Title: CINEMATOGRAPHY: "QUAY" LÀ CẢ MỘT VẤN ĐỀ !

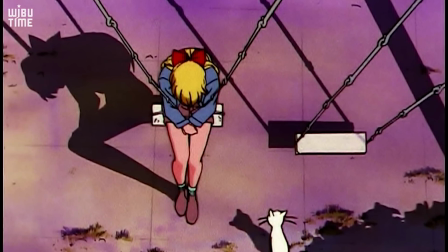Nhưng nhờ góc quay, ánh sáng và màu sắc, người xem vẫn có thể cảm nhận được tâm trạng u ám và nỗi buồn của cô ta.
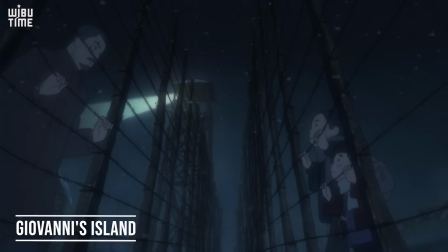Ngược lại, góc máy thấp làm tôn lên sự cao lớn, sững sờ của hàng rào. Nó trở thành một biểu tượng của sự chia cắt trong Giovanni Island.
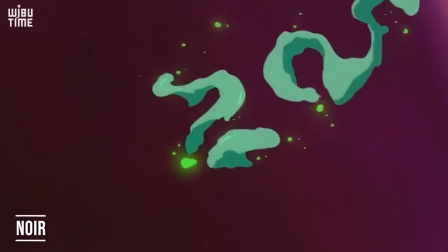Góc quay nghiêng được sử dụng rất nhiều tạo cảm giác trông chênh, vô định như cuộc đời của nhân vật nữ trong Nor.
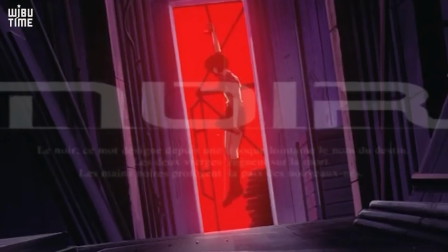Đây là một cảnh giết người. Sợi dây cà vạt của nạn nhân bị cô gái thắt cổ, nhưng không hề để lộ liễu hình ảnh nạn nhân. Cách quay nghiêng, tạo dựng không gian và màu sắc ấn tượng đã biến một cảnh phim tàn bạo trở nên giàu tính mỹ thuật.
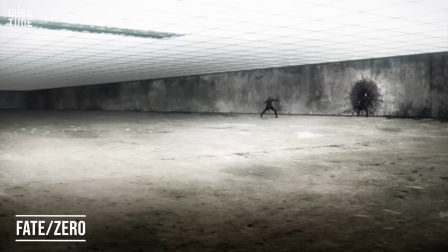Đây là ví dụ về bố cục bất tương xứng được sử dụng đúng trong Fate Zero.
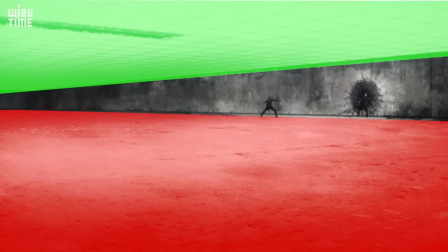Mặt đất chiếm diện tích lớn hơn trần nhà, nhân vật bị lệch về một phía khung hình, tất cả nhằm nhấn mạnh sức mạnh áp đảo.
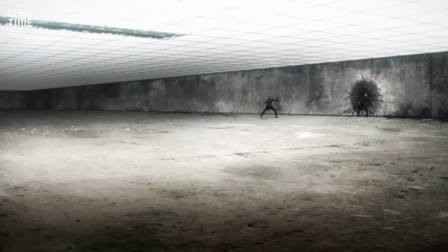Ban đầu, hai nhân vật đứng cân bằng về hai phía, nhưng sau trận chiến thì Kirie đã thắng khi lấn át sân nhà của Kirisugu.
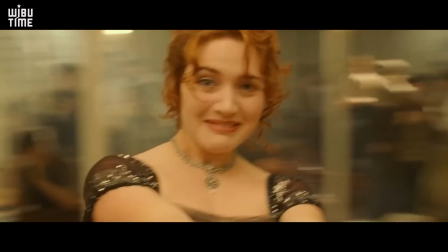Trên đây là một số góc quay cơ bản nhất theo vị trí đặt camera. Ngoài ra còn có các góc quay theo điểm nhìn. đó là điểm nhìn khách quan và chủ quan.
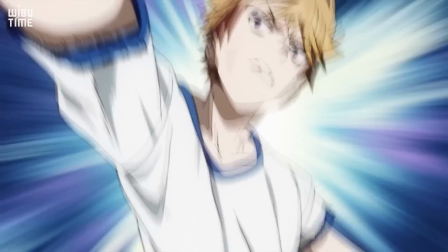Tất cả các góc quay vừa được đề cập ở trên đều được nhìn ở ngôi thứ ba, có nghĩa là máy quay nằm ngoài câu chuyện, nó đóng vai trò là người kể chuyện,
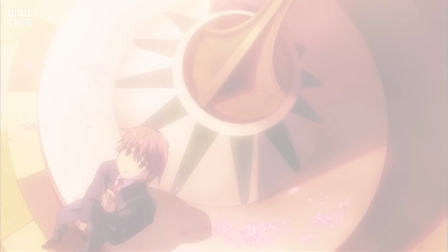tường trình một cách đầy đủ và khách quan về toàn bộ diễn biến. Còn khi góc quay ở góc nhìn thứ nhất, camera đặt ở điểm nhìn của một nhân vật nào đó.
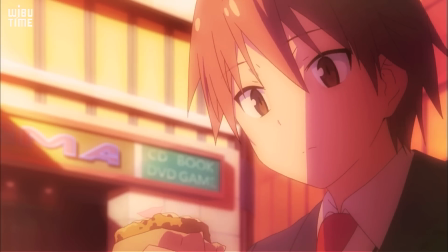Nói đơn giản hơn, nó chính là mắt của nhân vật. Anh ta thấy gì thì màn hình sẽ hiển thị cái đó.
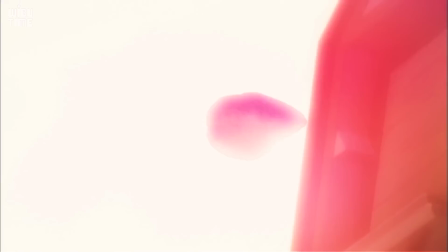Vì vậy, góc quay này mang tính chủ quan và không khái quát được toàn bộ sự kiện. Một anime sử dụng cực kỳ nhiều góc quay thứ nhất là Akuno Hana,
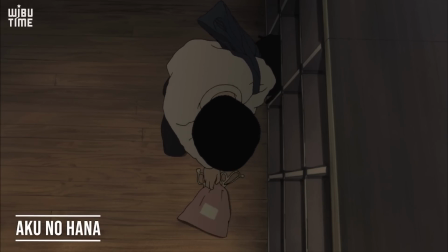bộ phim kể về cậu học sinh Takao vô tình trộm đồng phục của một bạn cùng lớp và bị Nakamura bắt quả tang.
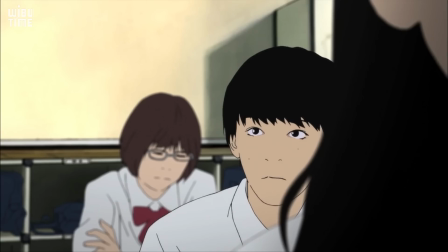Từ đó, cậu luôn bị cô ta khủng bố tinh thần. Khi đặt điểm nhìn ở nhân vật Takao, toàn bộ anime chính là thế giới khi được nhìn qua đôi mắt của cậu ta.
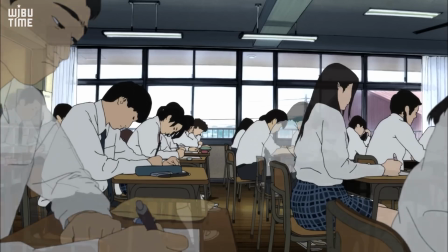Nó buồn tẻ, u ám và đầy bất ổn.
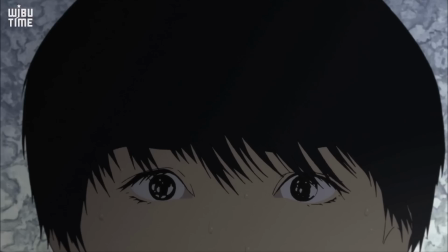Những cảnh quay phim chúng ta thường thấy nhất là khuôn mặt của Nakamura dí sát vào màn hình, tạo cảm giác ức chế và đáng sợ giống như Takao phải chịu.
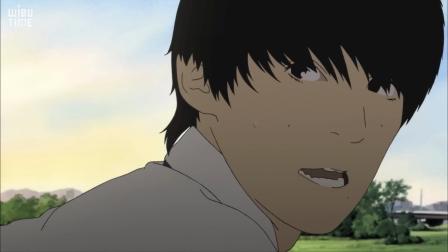Đạo diễn thường lấy cận cảnh nhân vật từ vai và cổ trở lên, làm cho khuôn mặt chiếm gần một nửa khung hình.
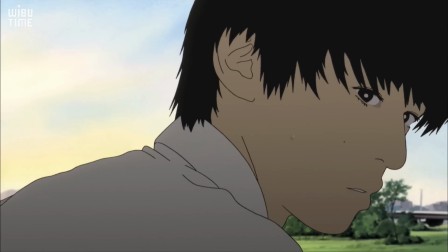Vì vậy, mỗi khuôn hình trở nên chật hẹp và bí bách. Những góc quay như vậy đã tỏ ra hết sức hiệu quả trong việc miêu tả trạng thái tinh thần bất ổn của các nhân vật.
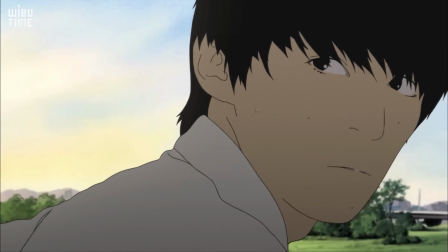Một cách quay thành công khác có thể kể đến như đoạn này.
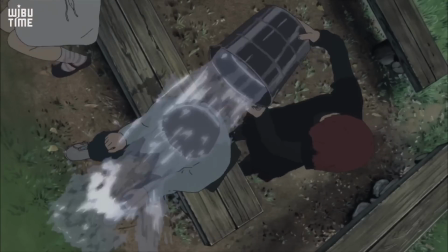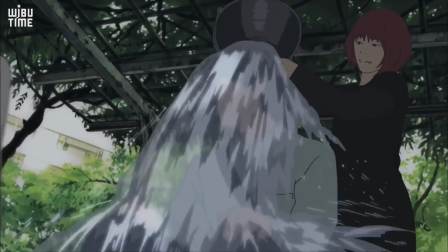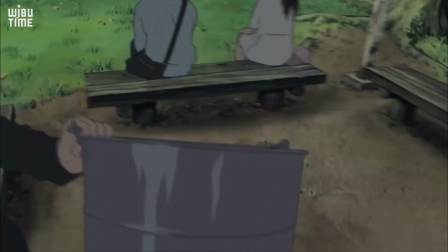Đầu tiên, đạo diễn dùng máy quay cầm tay và đặt điểm nhìn ở Nakamura. Đặc điểm dễ thấy nhất ở cách quay này chính là màn hình rung lắc mạnh theo chuyển động của nhân vật.
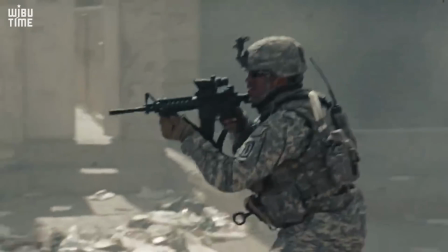Nó thậm chí đã khiến nhiều người nôn nao khi theo dõi các cảnh chiến tranh giật lắc dữ dội trong The Hurt Locker.
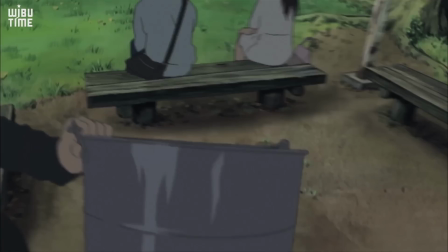Rõ ràng, phương pháp này rất khó chịu. Trong cảnh này, nó làm tăng sự kịch tính và đáng sợ của hành động.
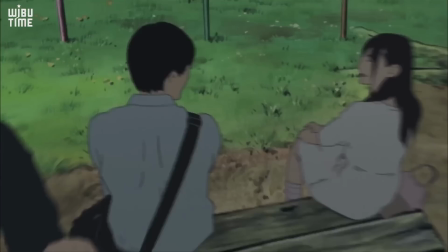Chúng ta chỉ nhìn thấy chiếc xô, còn mặt người đã bị che giấu, tạo cảm giác bị theo dõi, rình rập như thường được thấy trong phim kinh dị.
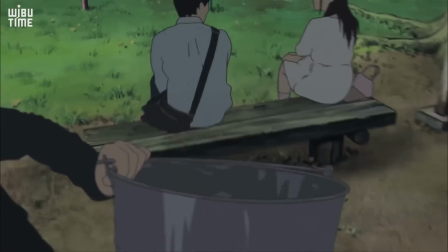Chiếc xô trở thành một chủ thể quan trọng và di chuyển theo bước đi rung lắc của nhân vật, dự báo về một sự cố bất thường.
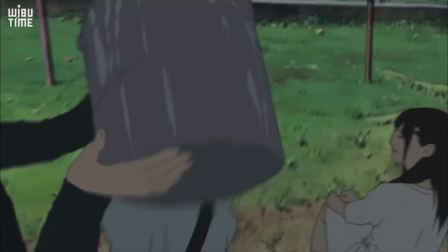Cách quay phim này tạo nên sự căng thẳng và vội vã, hết sức bất ngờ. Khi số nước được đổ ụp xuống, anime đã tua lại nó 12 lần.
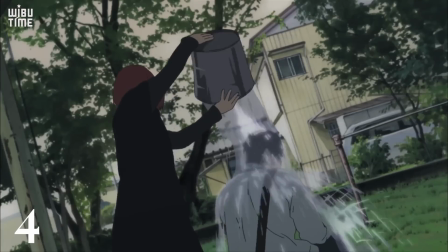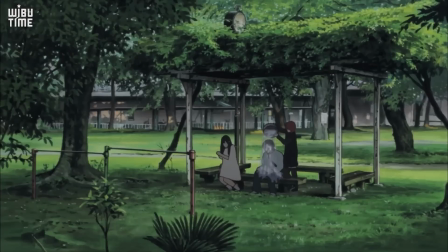Tuy nhiên, trong số đó chỉ đổi góc quay 4 lần, từ trên xuống, góc chéo phía trước, sau lưng,
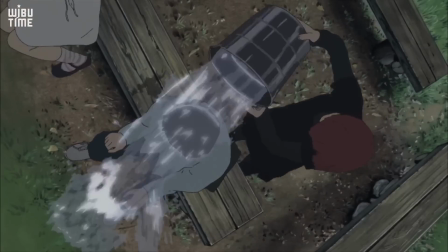dưới chân, nhưng đổi cả cỡ cảnh, toàn cảnh, trung cảnh và cận cảnh, có nghĩa là một hành động được nhìn từ mọi chiều hướng,
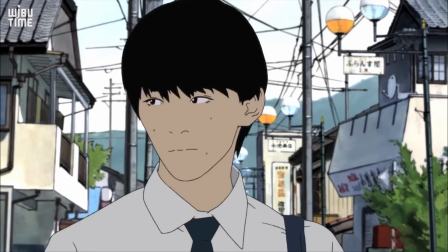khoảng cách khác nhau. Tại sao đạo diễn lại làm như vậy?
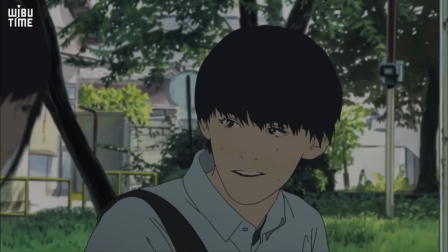Theo dõi đầy đủ bộ phim, bạn sẽ hiểu được nhiều hơn tâm trạng của Takao khi đang hạnh phúc vô cùng bên bạn gái, thì bỗng nhiên có một sự cố từ đâu ập tới.
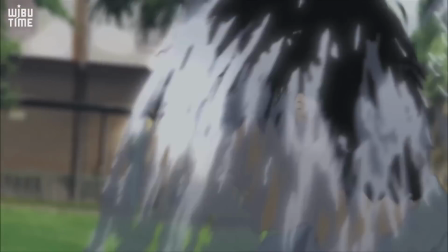Anh ta vốn dĩ là người tự ti và dễ bị áp lực khủng hoảng từ ngoại cảnh, không có bất cứ shot nào trong này hướng thẳng đến khuôn mặt của Takao.
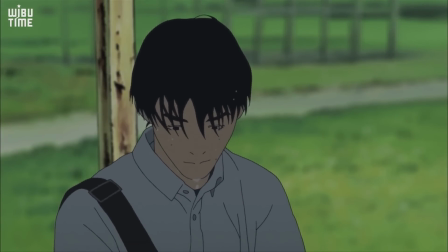Chúng ta không thể thấy được biểu cảm của nhân vật, nhưng một số nước được đổ ập đến tận 12 lần đã thể hiện được sự sụp đổ cùng cực của anh ta, một dòng thác cảm xúc hỗn độn,
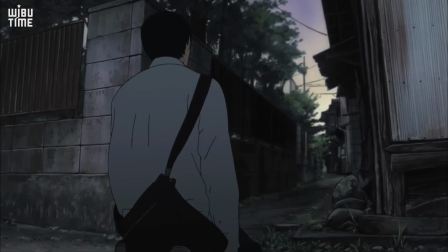sững sờ, trống rỗng, tủi nhục, tổn đau, tổn thương, đau đớn và tuyệt vọng.
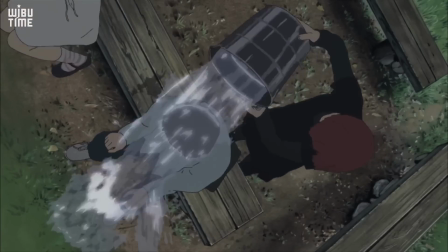Góc quay theo điểm nhìn rất quan trọng, tuy nhiên các anime chỉ sử dụng góc nhìn thứ ba và ít khi thay đổi.
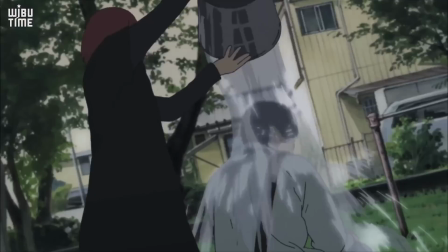Thực tế, nếu biết cách vận dụng nhuần nhuyễn các góc quay, nó sẽ tạo ra hiệu quả nghệ thuật rất lớn.
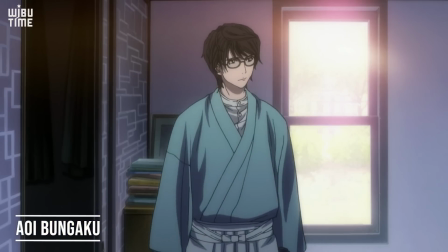Ví dụ như trong arc Kokoro của Aoi Bungaku series, đạo diễn đã đặt điểm nhìn ở hai nhân vật khác nhau, khiến cho trải nghiệm không gian và thời gian của người xem trở nên mơ hồ.
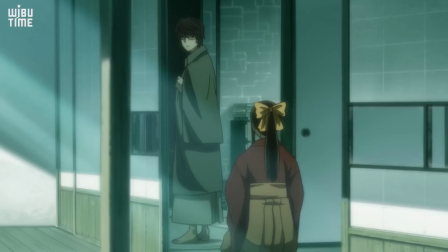Chúng ta không biết nên tin ai, nên đồng cảm với ai, câu chuyện nào mới là đúng. Hay trong Flag, thế giới được nhìn qua đôi mắt của nhân vật và ống kính máy quay.